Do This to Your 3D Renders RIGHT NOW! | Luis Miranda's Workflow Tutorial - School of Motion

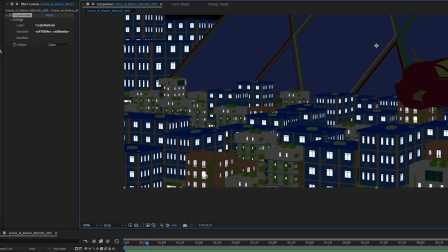739s
So you can see that this one is colored. You can see it how it selects the other ones.
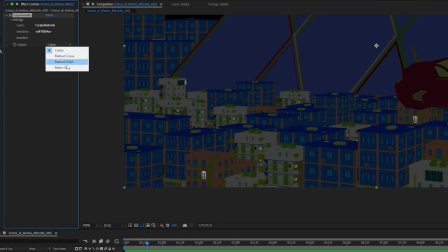746s
And we don't necessarily need to select every single one, but once we set that to matte only, you can see that these are now glowing.
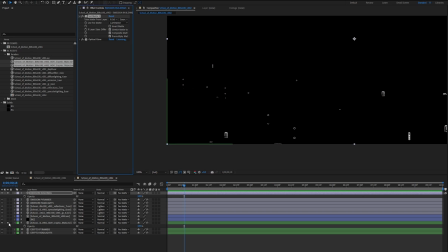754s
It now will isolate it. And now you can activate your glow. And once you set your glow, you can see that they now are glowing on their own.
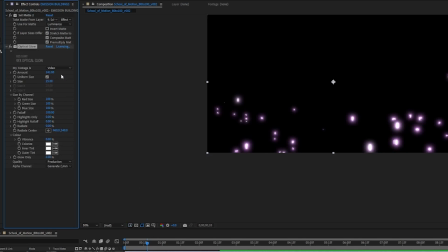762s
So let's go ahead and increase just a little bit. Just increase the size a little bit and just bring it down just a tiny bit. So you don't necessarily need to stick all of these different glows and just make the image super bright.
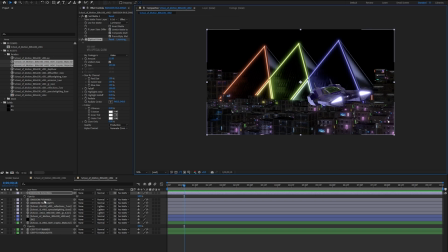777s
So with that being said, let's go ahead and make sure that the headlights are the brightest thing.
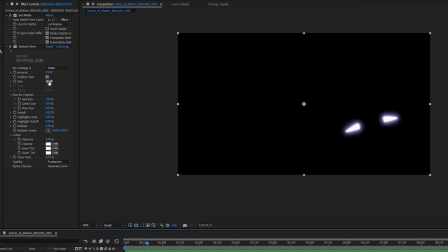782s
So let's go ahead and isolate, and let's go ahead and make it bigger. Maybe bring down. Also, the thing that's really cool about this optical glow is that if you use this radiate, it actually can create like headlights, which I think are pretty cool.
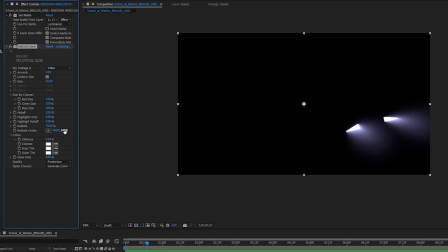799s
So I'm just going to do that just a tiny bit. You can also adjust the direction in which they point. So I'm just going to bring it around here. Okay, cool.
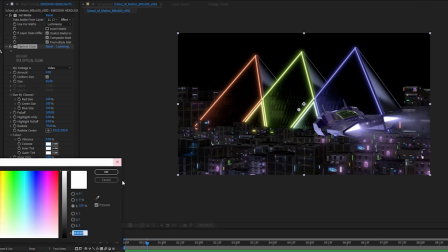811s
So now those things are glowing. You can also colorize it by sticking like a little bit of color into it.
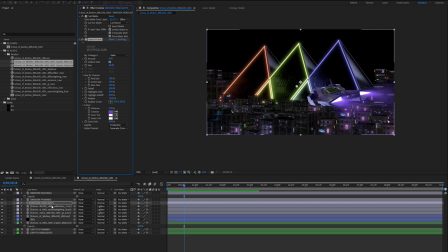818s
Purple looks nice. Cool. So now let's go ahead and put this one on top. And the pyramids, we can just increase the size, but not necessarily the brightness,
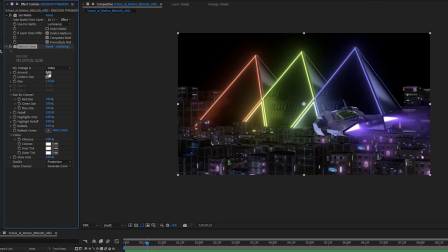829s
just to kind of give it like a nice like cyberpunk look to it. Let's do 5.
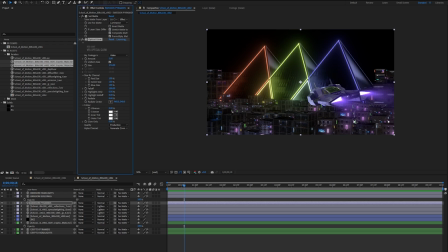836s
Cool. And the buildings, I like where they are. They're not too intrusive, so I think I'm good with that. Okay, cool. So let's go ahead and bring more attention to the car. One of the easier ways to do this is to basically just make everything darker. So let's create ourselves an adjustment layer.
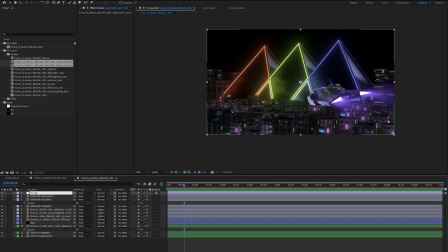854s
I'm going to call it BG Darken. And with this one, I'm just going to grab an exposure.
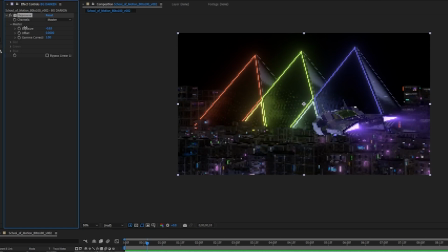864s
And I'm going to bring it all the way, bring it pretty low.
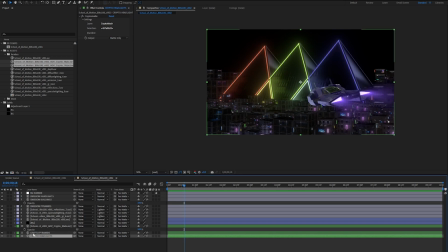869s
And something that you can do, which I find really fun, is that if you duplicate one of these cryptos, let's reset it.
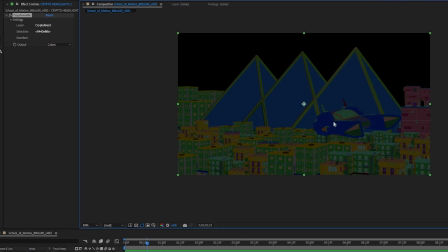877s
And let's go ahead and just select the car.
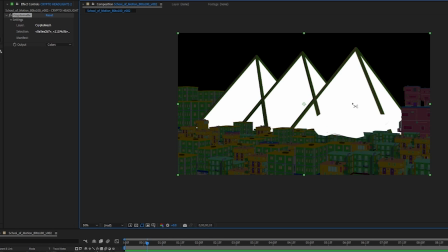883s
And if you ever select anything behind the object, all you have to do is just click it with the control, and you'll see that it's creating the mask.
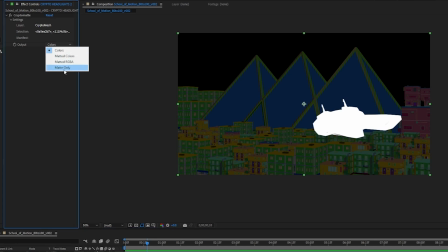890s
Cool, let's go ahead and set it to matte only.
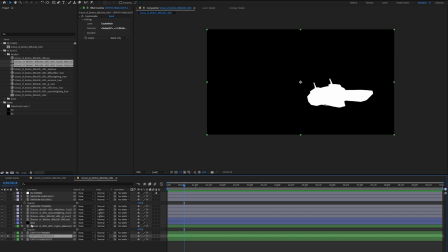895s
And let's go ahead and change this to car solo.
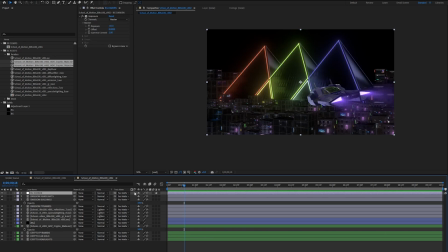903s
Cool. And now on this guy, what we can do is using our track matte, we can set it to car solo, set it to luminance, and then invert it. And you'll see that it's darkening everything except the car.
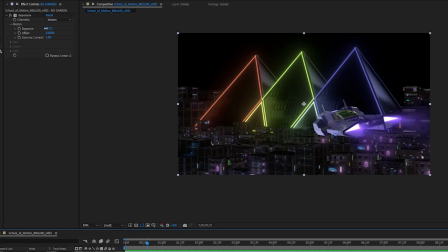919s
And so here you have a lot of control over. It pops out a lot, you know, but it kind of also feels a little unnatural because it's also kind of messing with the glow and all these other stuff.
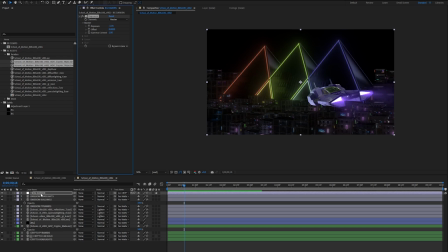930s
So it might be a good idea to put it underneath all of the emission layers so that there's a little bit more contrast between the brightness of the buildings and also these glows. And if the glow on the pyramid is maybe being a little too much, you can always tone it down
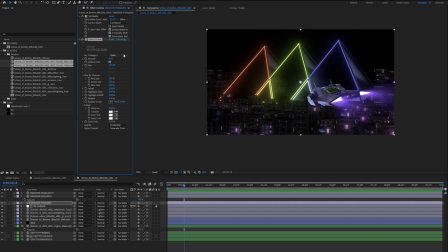946s
and you still have complete control over it. And this also works for the other AOVs.
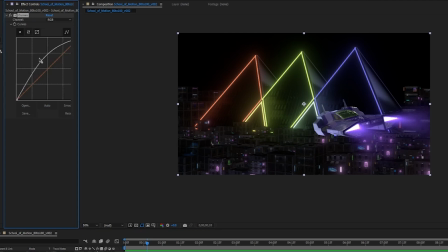953s
So something like reflection, when we crank it up, you'll see that it affects the entire image.
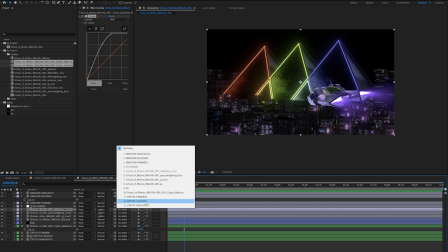958s
But if we also set it to our car solo, if you set this to luminance, you'll see that it's only affecting this one.
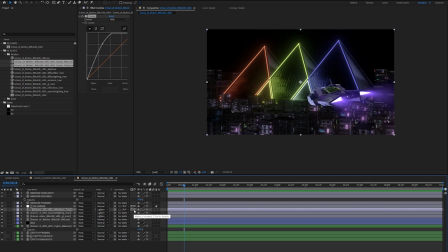966s
On this one, we don't have to invert it because it will then adjust everything behind it, but I want to focus on the car itself.
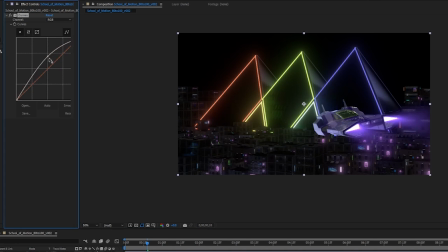973s
So when I move around, you can see that it can make it a lot brighter on the vehicle itself.
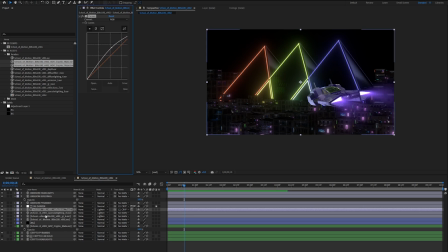980s
Cool. And I'm gonna do this for the other ones as well, like specular lighting. So let's go ahead and do car solo and set it to luminance.
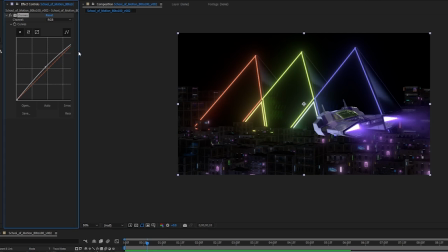989s
And we can play with this guy as well. Something I like to do is to play with these RGB values.
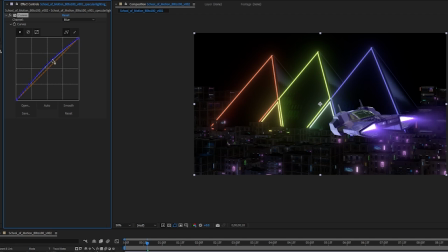997s
I'm gonna bring up the blue so that it can exaggerate the purple a little bit more. You know, if you do it too much, it'll completely change the color of the car, but if you bring up blue and a little bit of red,
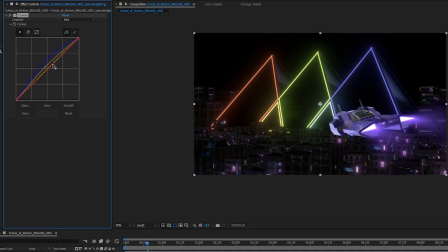1011s
it'll kind of create a nice little purple tint. So, you know, I kind of want to still keep some of the blue in there, but not overdo it.
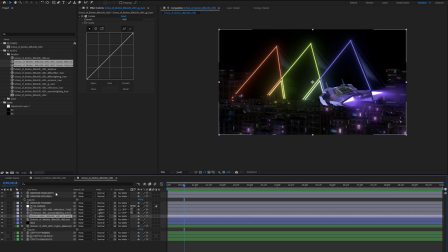1018s
Cool. So with GI, on the other hand, I kind of want to use this on the background.
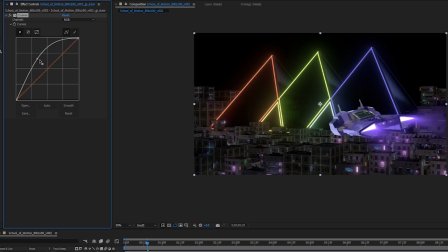1024s
So you can kind of see how it like brings up the buildings. And since there isn't really too much GI on the car, except for this little area, I'm okay with doing this globally. So let's go ahead and just pop it a little bit and maybe create like a little S-curve.
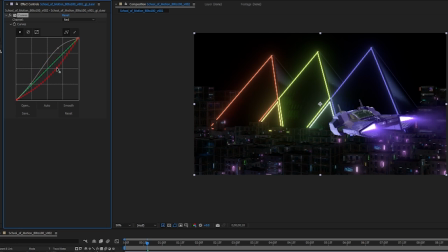1042s
Cool. And here I want to remove some of this red so that it looks a little bit more bluish. And I'm going to get rid of some of this green as well. I'm going to go over here to blue and crank this guy up a little bit to give it a little bit more of a purple look to it.
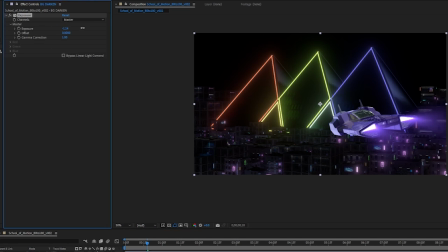1062s
And at any point you can use this darken to, you know, if you want to bring a little bit more brightness to the environment, you can. I'm going to keep it just pretty low, something like around here.
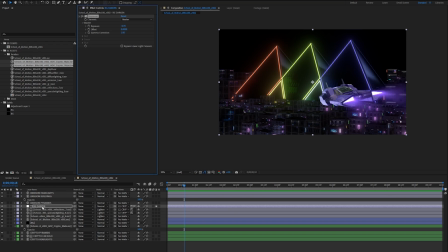1075s
And something I would also recommend doing is for something like GI, you can see that it makes a big difference whether it's underneath the darken layer or not. So I'm going to go ahead and bring this over so that it has, so it's not, you know, being affected by the exposure.
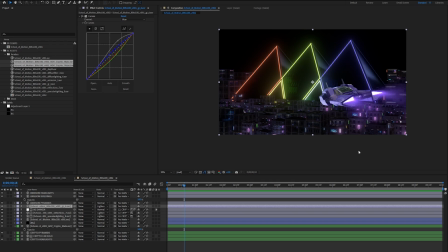1093s
So we're kind of in a good spot. Let's go ahead and add a few more details to really get it to the finish line. Let's go ahead and bring in our depth matte.
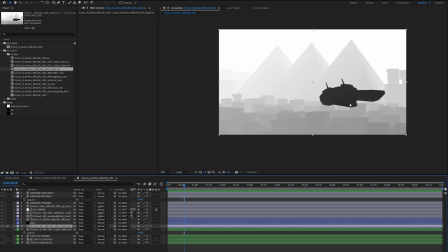1106s
And here we can see our depth matte working. You know, anything that is white means that it's completely far away. Anything that is dark or black, it means that it's closer to the camera. So we can go ahead and create a new adjustment layer.
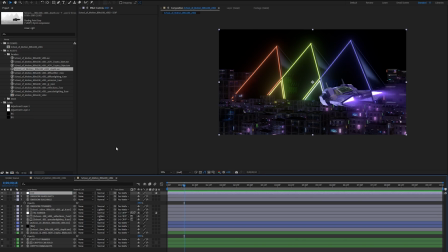1121s
We're going to call this one DOF for depth of field. And let's go ahead and put in camera length blur.
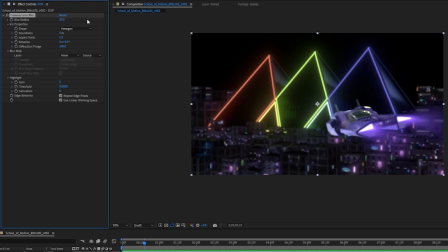1129s
I'm going to put something big like 20 just to really exaggerate it.
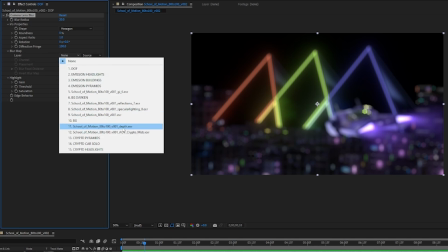1133s
And here in our blur, we can select our depth layer.
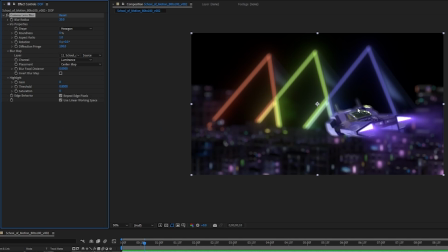1139s
And you can see that it brings attention to the car. I'm going to bring it down just a little bit, just back to 5, and slowly bring it up, just to give it a little bit of background. I don't necessarily want it to be completely out of focus.
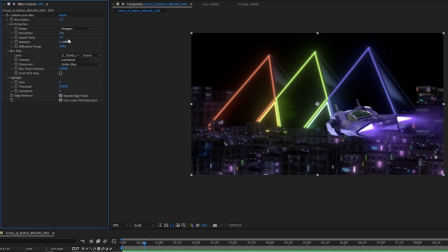1157s
The issue with adding too much depth of field is that it'll make the buildings look kind of like miniatures, and you don't want to do that, especially if we're trying to like give the impression of scale here.
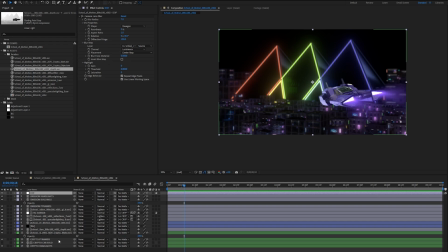1167s
Let's go ahead and duplicate our depth of field layer.
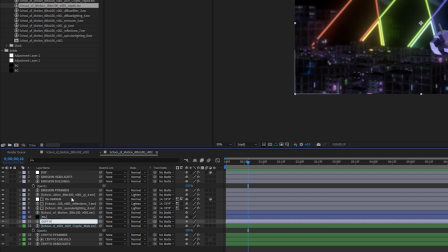1170s
So I'm going to go ahead and rename this one and signify it as being for depth of field. And so I'm going to make a copy, and this one is going to be for haze.
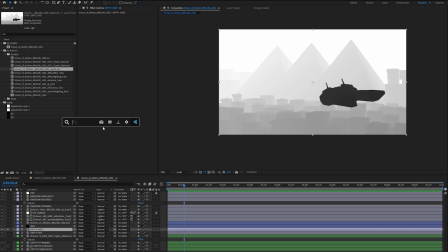1187s
Okay, with this one selected, we're going to use levels.
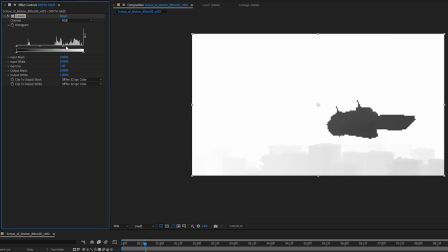1190s
And when you move this around, you can see that it's you're controlling where the start and stop is. So here it's isolating the car,
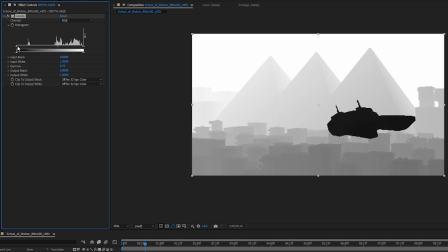1201s
but if you move these around, you can have the start or like the closest thing be, start here.
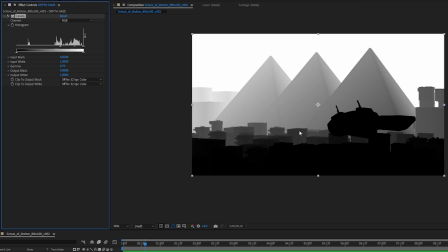1209s
This is really nice for like hiding stuff in between buildings. So if you create enough of a sliver, it'll only appear behind certain buildings.
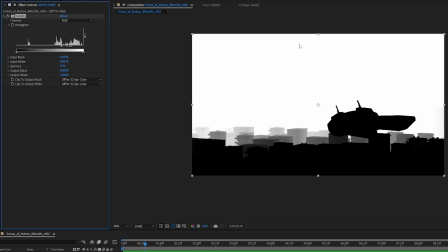1221s
So like right here, you can basically give the entire scene a little bit of haze except for like the front part.
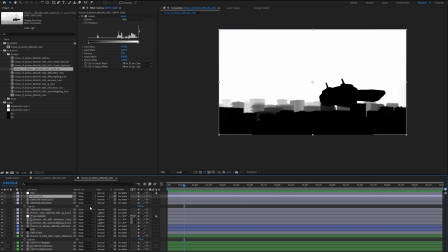1230s
And so if we drop this over and do something like screen,